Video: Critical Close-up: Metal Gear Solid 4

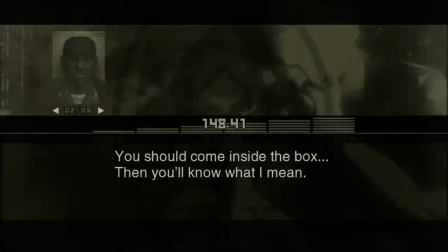4:19 In previous games, characters had senses of humor. They weren't all serious all the time. The games had a sense of humor that was actually funny.
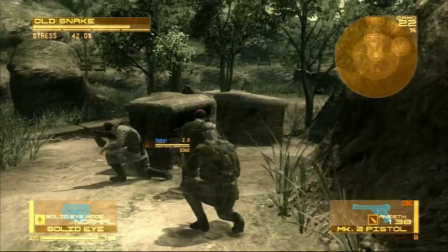4:27 In short, MGS4 is the first MGS game that feels like it was made with a sigh instead of a smile.
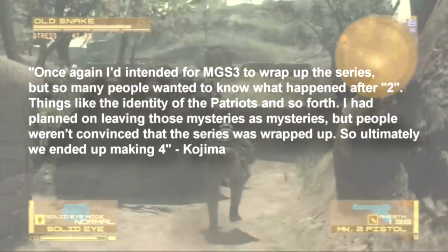4:33 It was made to answer questions that weren't meant to be answered. It feels like instead of being planted by a personal seed of personal inspiration that had been bubbling up for years,
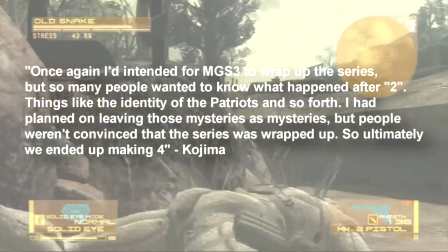4:42 this game comes out as a tired fulfillment of fan requests that were so persistent they ended up making this stuff up as they went along. Uh, yes, question? So what was the deal with that David Hayer interview and stuff. The TV programs. Okay, I feel like those show the most obvious example that Kojima's missing the trees for the forest in this one. They show the single most damning example of this misinterpretation of the game's own inspirations. They're great. They're great. They're one of the best parts of Metal Gear Solid 4, don't get me wrong. And they begin right when you hit that new game button.
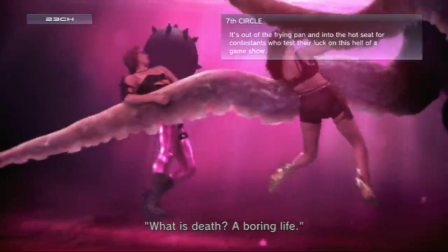5:15 The television in Metal Gear Solid 4 is a television from Robocop.
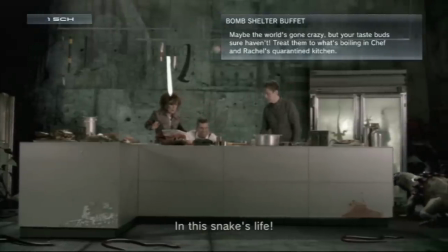5:19 It's an earnest, honest, and simple attempt to show how crazy the world has gotten, but you, as an enthusiastic fan,
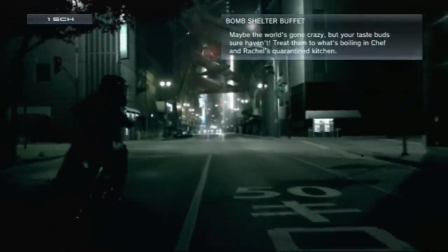5:24 might have thought this was some kind of post-modern avant-garde piece of arthouse genius guesswork when it's a very awkward attempt to just do RoboCop.
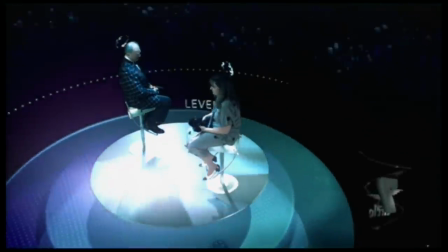5:31 They're a peek at the civilian life in this universe. They're atmospheric, they're creepy, they're quippy, they have this intensely uncomfortable atmosphere about them that I adore,
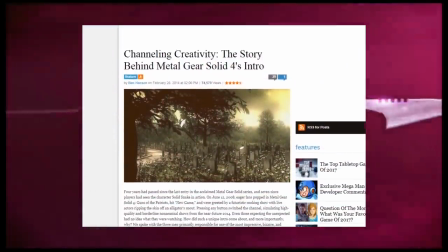5:39 and after the revelations of this Game Informer article, I'm more ready to credit all of that to the American studio they outsource these to.
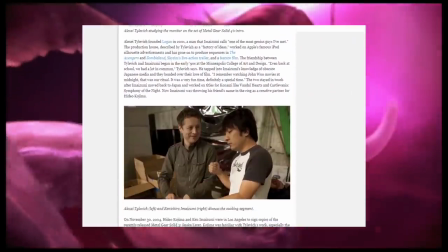5:46 These sections were written by the LA studio, and they were written in English first, and that's the whole topic I'll be getting into later.
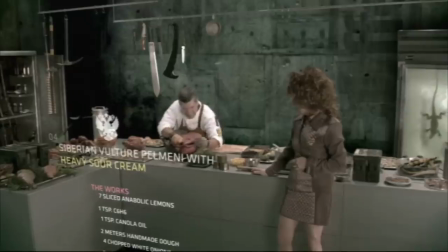5:53 Until then? We see that the military-industrial complex has grown so far out of control that television is becoming military-themed somehow.
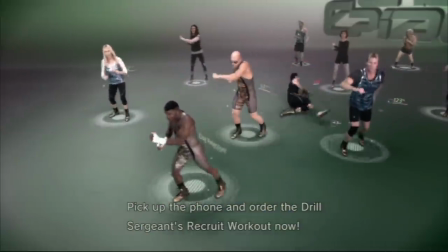6:01 You got military-themed cooking shows, game shows, workout programs,
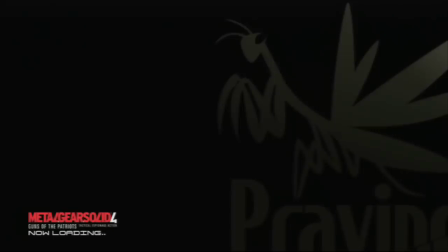6:05 and they eventually all cut to a PMC commercial before fading to black, when the power of the PS3 brings us to a loading screen.
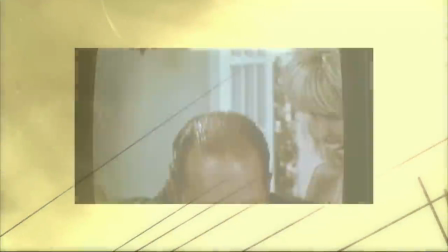6:12 After fading to black again, we're now in an entirely digital alternate universe away from the real actors of TV without that critical establishing
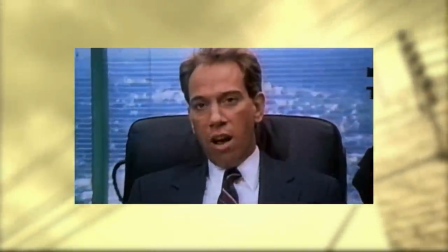6:19 shot or a smooth edit to visualize that those were TV programs within the Metal Gear world,
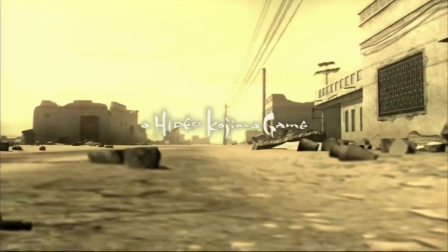6:24 not that the Metal Gear world is just another TV program. The jarring difference between real actors and video game characters is what muddies the execution behind this transition.
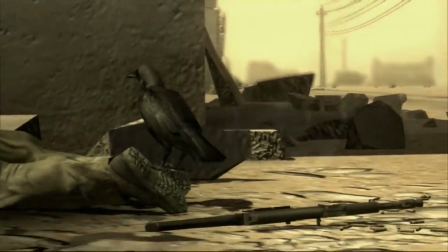6:33 Although Metal Gear Solid 4 is a fan service game for Metal Gear Solid fans, and Metal Gear Solid is a series that loves to weird out its fans, do know that I enjoyed getting weirded out.
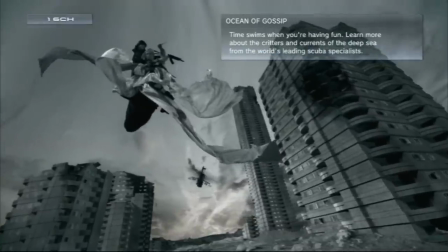6:42 It's just after all these years of retrospect and interviews and peeks at this sausage factory,
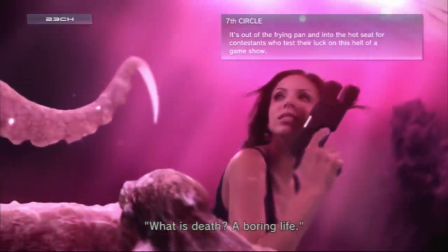6:47 I'm suddenly not so sure that getting so weirded out to the point where I didn't even know what I was looking at was actually the intended effect.
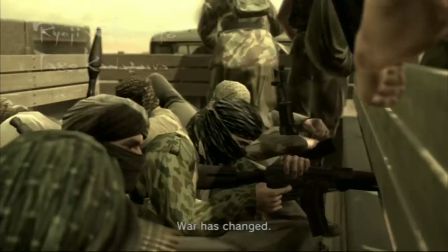6:54 Anyway, Snake muses on how commercialized war has become as he's on his way to assassinate Liquid in the Middle East. Hey, question! Yeah, why is Snake on his way to assassinate Liquid in the I totally forgive you for not knowing that because I assume that most of you
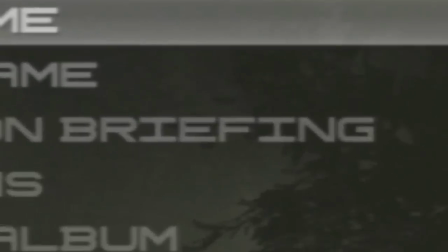7:10 hit the new game button when wanting to start the video game But you should actually hit the briefing button The colonel hires snake on behalf of but
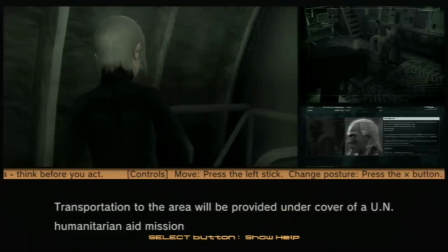7:17 not through the channels of the UN He goes undercover posing as a rebel soldier to get close and if confronted his cover story is that he's a UN inspector
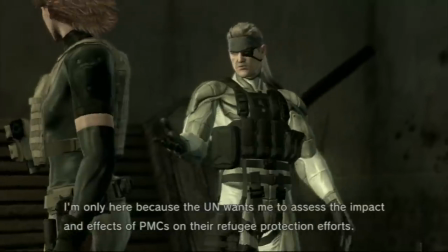7:25 That's it pretty simple explanation really just too bad if you click a new game No one's gonna say what you're doing there and all
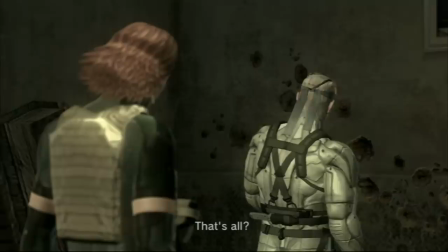7:31 you get to see are the moments where snake lies about what he's doing there Though I could empathize with any long-time fans' disregard for context,
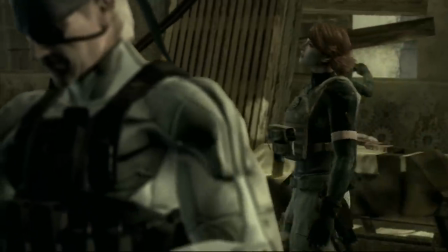7:38 because MGS4 is a fanservice game.
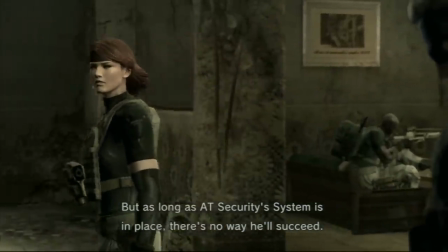7:41 It's an amalgamation of previous series' tropes that have been stitched together into a Frankenstein zombie of misplaced and,
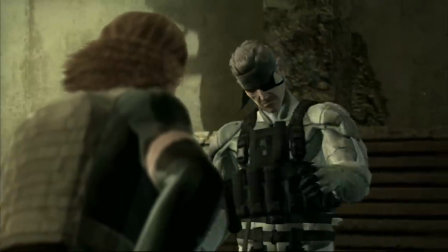7:47 for what feels like another first time in the series, misused fanservice.
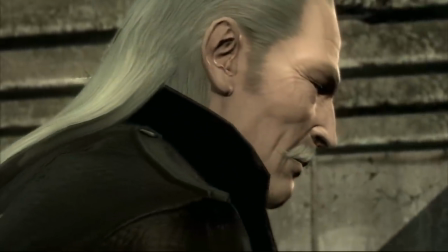7:52 As a result, and as a long-time fan, it's easy enough to read between the lines here without needing actually good writing.
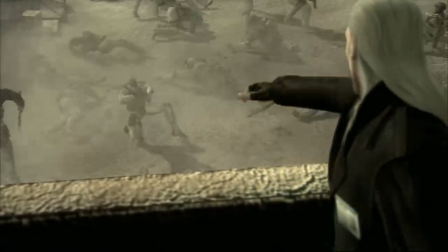7:59 The typical character roles are there, and they have been immortalized. Why else would Solid and Liquid be in the Middle East together if not to try and kill each other, right?
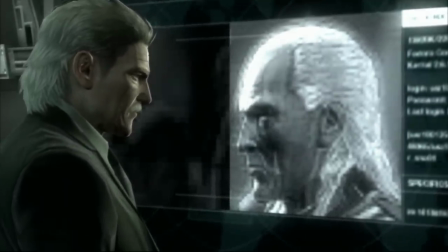8:07 I mean, I get it. It's a dramatic dependence on routine, but I've never liked how this game's referential overload overtakes the need for elegant dialogue.
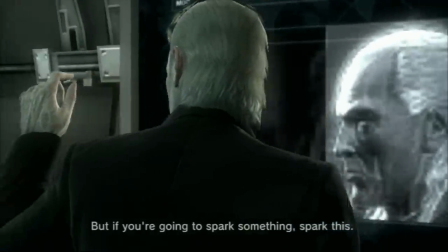8:16 Elegant dialogue dies in the briefing sections before each level even begins. In Act 1's case, the colonel more or less spills clean the beans of the entire game's plot.